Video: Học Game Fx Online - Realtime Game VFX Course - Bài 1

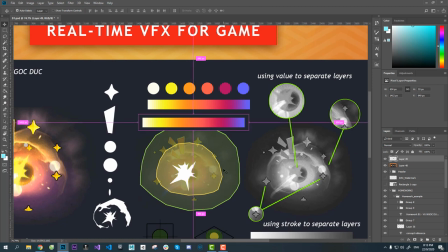[29:04]
Thì các bạn pick màu thì chú ý là pick màu xong các bạn kiểm tra đen trắng.
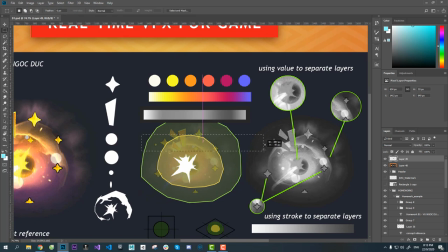[29:11]
Đó. Kiểm tra đen trắng cho mình. Đến khi nào mà cái đen trắng của các bạn nó được thành một giải màu liền, nó không bị cấn. Cái này nó bị cấn ở đây, chỗ này nó bị đậm hơn này. Đó. Đậm hơn, chỗ này sáng hơn này.
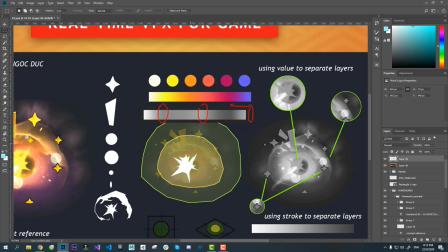[29:26]
Còn cái này sáng là đúng rồi. Cái này nó sáng ở đây xong nó tối này. Tối xong lại đi đến sáng thì cái phần này đây nó hơi bị cấn. Này hơi bị cấn. Đó. Các bạn pick màu làm sao mà nó không bị cái vệt cấn này thì là đạt. Okay.
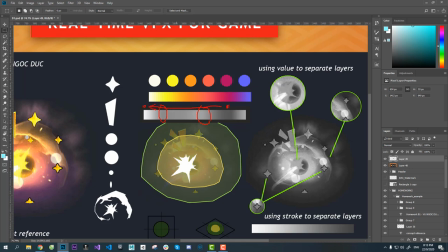[29:42]
Mình sẽ đi được cái giải màu này, đến cái màu này, đi thẳng tuột một mạch trơn tru luôn, nó không bị vệt đây thì là ok. Là pick màu.
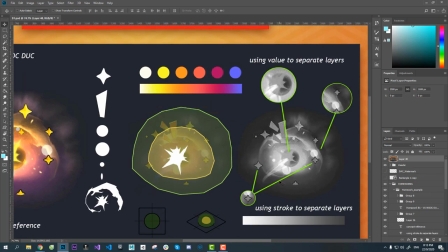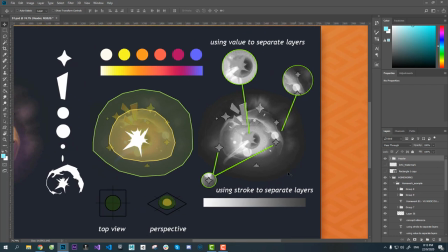[29:57]
Pick màu xong thì mình sẽ đi đến cái phần là mình sẽ phân tích về đậm nhạt của nó.
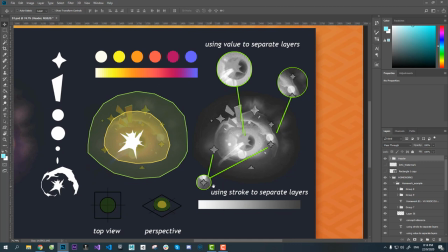[30:05]
Cái thứ nhất là ở đây nó dùng cái những cái hình dáng này, nó dùng cái đường viền màu đen.
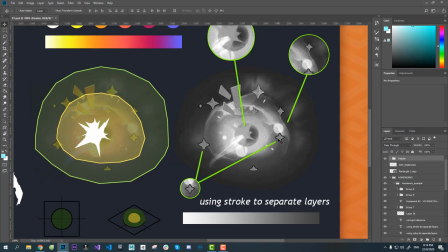[30:13]
Nó dùng cái đường viền màu đen ở trên cái này để nó làm nổi bật lên so với cả những cái yếu tố ở bên cạnh.
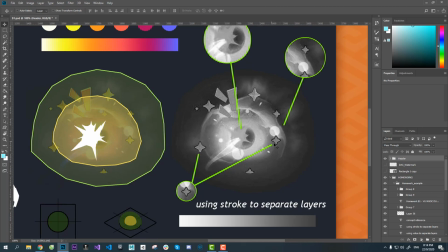[30:23]
Mình nhìn phát là mình nhìn thấy cái hình sao này nó nổi lên luôn so với cái bên cạnh, so với những cái xung quanh thì nó nổi lên luôn.
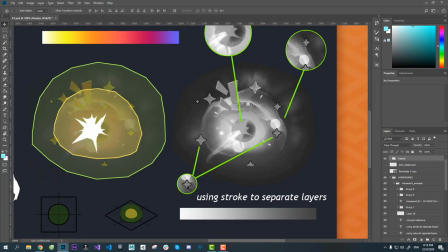[30:36]
Đấy là một cách để nó làm nổi bật chi tiết của cái effect lên bằng cách là nó sử dụng cái stroke, sử dụng cái viền ngoài của effect.
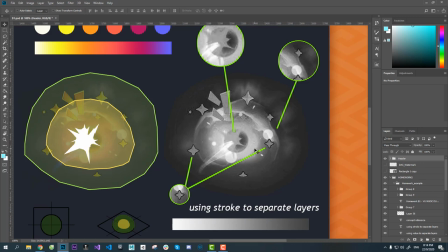[30:49]
Cái việc mà tách lớp rất là quan trọng nha. Với các bạn artist thì chắc là các bạn cũng biết cái chuyện này rồi. Nếu các bạn vẽ tranh, vẽ artwork hay là vẽ concept hay vẽ character hay vẽ cái gì đấy, bất cứ gì đấy, các bạn cần phải biết về việc tách lớp để cho các cái phần
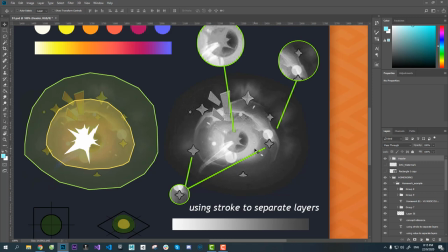[31:06]
trên cơ thể hoặc là các cái phần trong cái bức tranh của mình nó được có chiều sâu, nó tách lớp ra.
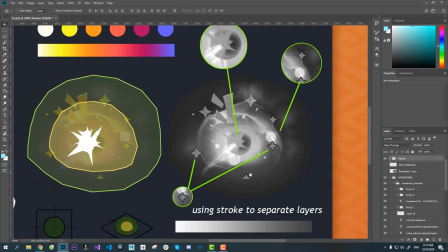[31:14]
Thì trong VFX thì mình cũng sẽ sử dụng cái nguyên lý tương tự,
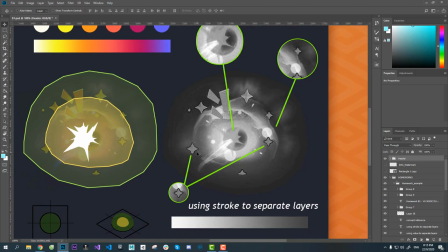[31:18]
đấy là mình sẽ chuyển sang đen trắng để mình phân tích xem là cái effect này nó có tách lớp hay không.
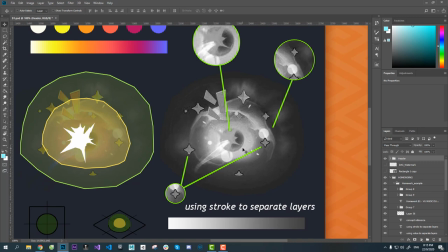[31:27]
Thì ví dụ như cái effect mà mình chọn đây thì nó có tách lớp, nó có tách lớp bằng hai kỹ thuật. Cái kỹ thuật đầu tiên đấy là nó sử dụng cái nét vẽ của cái hình ông sao ở đây. Nó sử dụng nét vẽ để cho cái mắt người nhìn thu hút vào cái đường này.
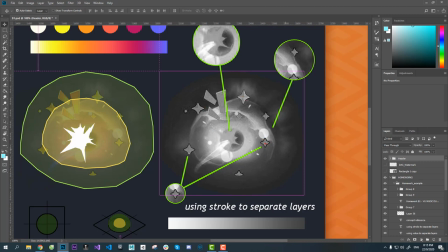[31:45]
Thì nó nhấn mạnh vào những cái hình này, nó muốn nhấn mạnh vào những hình này, nó muốn người xem những cái hình này, cho nên là nó nhấn mạnh ở đây bằng cách là nó vẽ những cái đường viền đen đậm ở xung quanh.
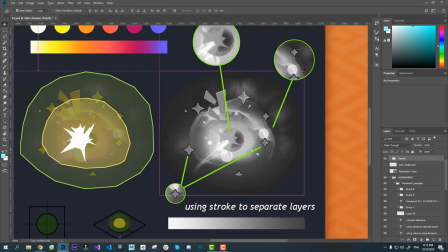[31:59]
Cái thứ hai ở đây là nó muốn làm nổi bật cái vùng lõi trung tâm của cái vụ nổ, cho nên là nó tách lớp ra. Đó. Cái lớp đằng sau trong cùng thì là cái lớp mà có màu nhạt này.
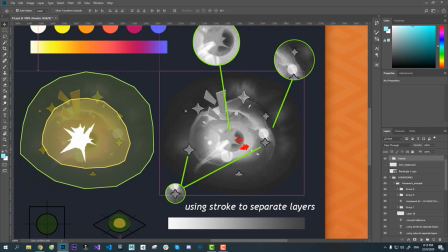[32:15]
Sau đấy thì lại đến tiếp cái lớp tiếp theo là có màu đậm hơn. Sau đến lớp tiếp theo nữa thì là cái lớp có màu sáng. Xong lớp ngoài cùng thì là lớp có màu trắng. Đó. Thì nó tách ra nhiều lớp như vậy để cho cái effect của mình nó có chiều sâu.
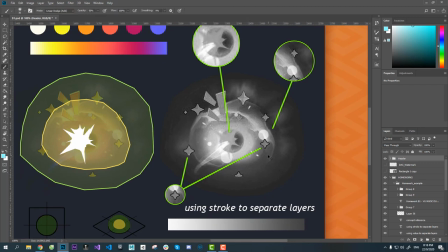[32:30]
Nếu như mà không tách lớp thì cái effect của nó sẽ bị mờ nhạt đi. Ví dụ đây mình làm cho nó xấu đi nhé.
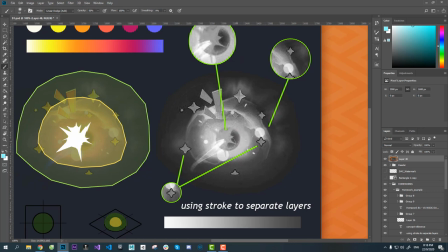[32:37]
Mình làm cho nó xấu đi bằng cách là ví dụ mình bỏ cái lớp đậm đi.
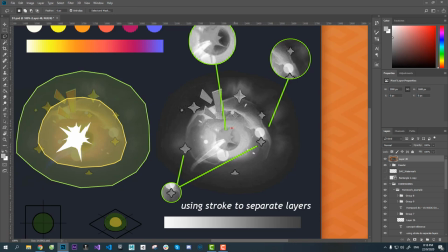[32:54]
Nếu như mình không có cái lớp đậm này á, thì cái shape nổ ra nó sẽ bị mờ hoặc là nó nhìn không rõ. Đó. Thì nó sử dụng thêm cái lớp màu đen đậm nữa để
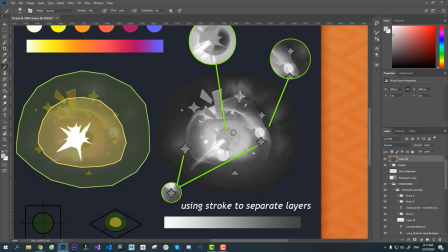[33:09]
làm nổi bật cái hình dáng của cái shape impact lên.